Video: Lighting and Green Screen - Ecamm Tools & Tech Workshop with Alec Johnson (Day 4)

Try and have it so that it's only illuminating the desk rather than anything that you don't want it to shine on. One green screen obstacle, if I curl my hair, well, to be honest with you, I'm just preempting the rest of this sentence. I must admit that I've probably got the best haircut for green screen because, yeah, hair can be tricky with green screen. So it's not a problem I have. But yeah, if you've got, fuzzy hair and there's like small little gaps between it, if you like, then yeah, sometimes if you haven't got a good keying and adjusted the level right, then it can be a bit tricky. But hopefully, with some of the things I talk later on about, then we might be able to answer that. So I'll come back to that one there, Tatiana. With the enormous softbox, is it possible to use just one aperture 200XS with the aperture light dome 2? I'm not sure about the aperture light dome 2 specifically, but the aperture 200, I'm guessing, is a 200 watt. All of these lights that I've got in front of me are the Nanlite 4s are 60, so they're only 60 watt. And also, they've got a fan in for cooling, but if you set them to this particular setting, which basically reduces the power by half, then the fans never kick in. So I've done that. So effectively, even if I have these at maximum brightness, it's still only using half of the 60 watts.
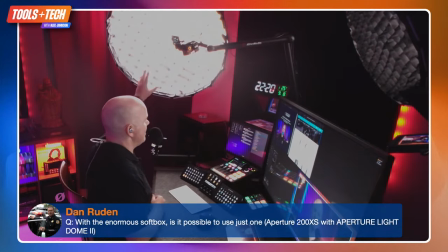1158s
And this is I should just briefly mention, this is a 90 centimeter, so 3 foot softbox. This one is a 2 foot, 60 centimeter softbox, but both of these are Nanlite 4s or 60s.
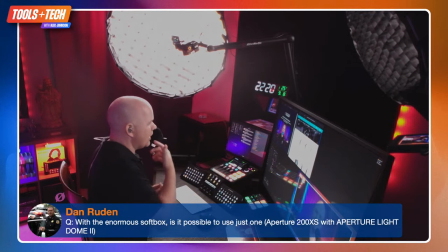1170s
So yeah, and there's plenty of power in those. And when it comes to the actual lighting balance between those, I should just sort of mention a few things that I've glossed over here. I do talk about it in the download, but the other thing that we can talk about, though, is the sort of balance between those. So you have what are called lighting ratios, and that when people talk about a lighting ratio, they mean they're talking about the ratio of your key light to your fill light. So at the moment, they are, if I just move my fill light so that it is about the same,
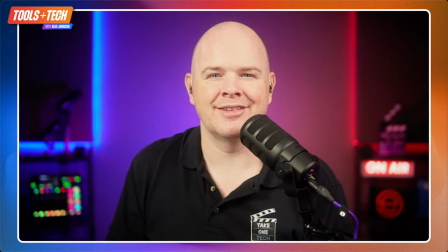1207s
the softbox is smaller, but if I put it on the same as the main light there,
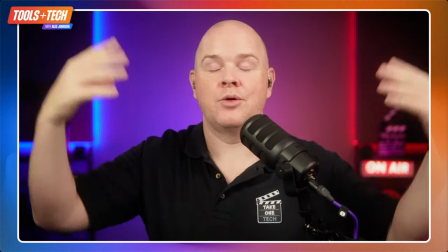1211s
you can see that that's basically, you know, I'm really, that's really quite bright now. I'm sort of evenly lit all over.
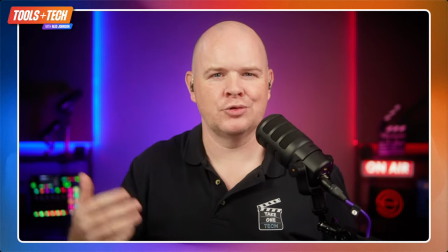1219s
This is the kind of lighting that you might see, you know, on news readers, for example, where they're not looking for anything too dramatic.
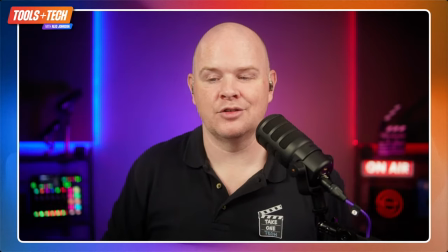1226s
So they've just got basically even light all over the front of them. But then if you were to go down to something like this, where I am, I can just actually show you this.
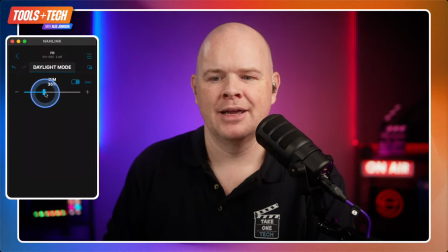1236s
If I go to the Nanlite app, then I'm putting this one down at 30%. And then if I go to, that's my fill light, if I go to my key light, that one actually is at 100, but it's kind of more spread out, so it doesn't seem so bright.
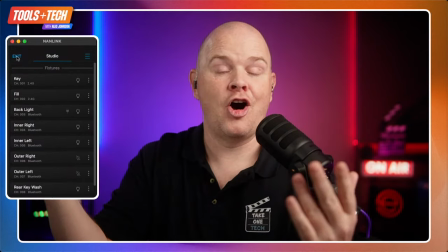1249s
But you can see that this is giving this slightly less harsh look, as in it's not, completely even everywhere.
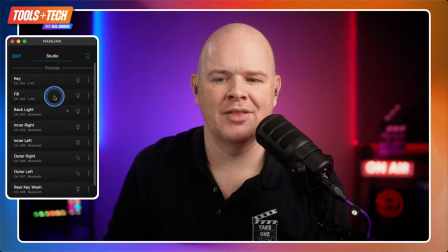1258s
But if you wanted to go for something more dramatic, then that would be something where you've got a much lower sort of fill level.
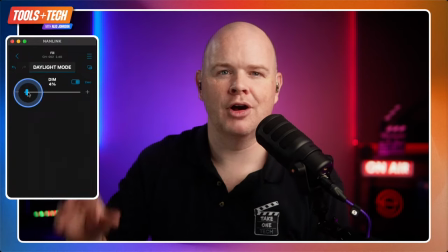1265s
So the ratio there would be much lower of the fill to the key light.
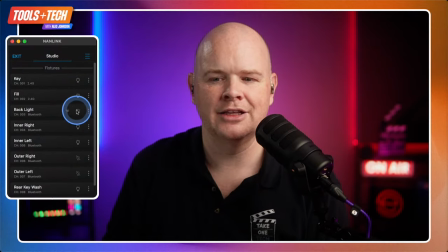1269s
And there's various different sort of variations of these, sometimes where they'll have no fill light at all, or even,
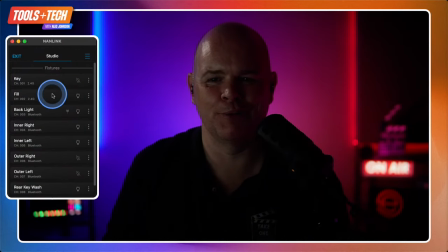1277s
no key light, and just bump the fill light up like this.
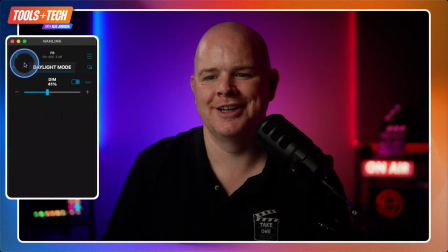1282s
And you can see that that's giving, a sort of different level of of drama, if you want, for want of a better word, to the shot.
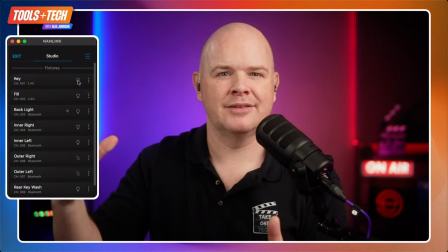1290s
So that idea of lighting ratios is something to bear in mind, and it's going to affect, the overall look there.
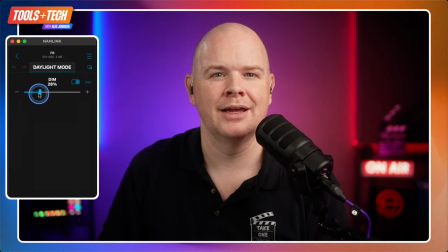1298s
So I tend to have mine something around about here so that it's not completely even all the way over,
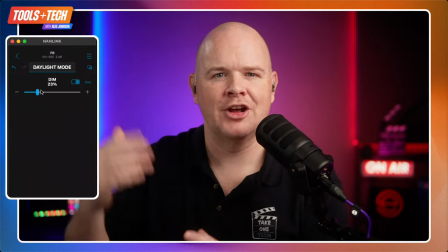1304s
but I'm still not kind of, in the shadows on any side, as it were.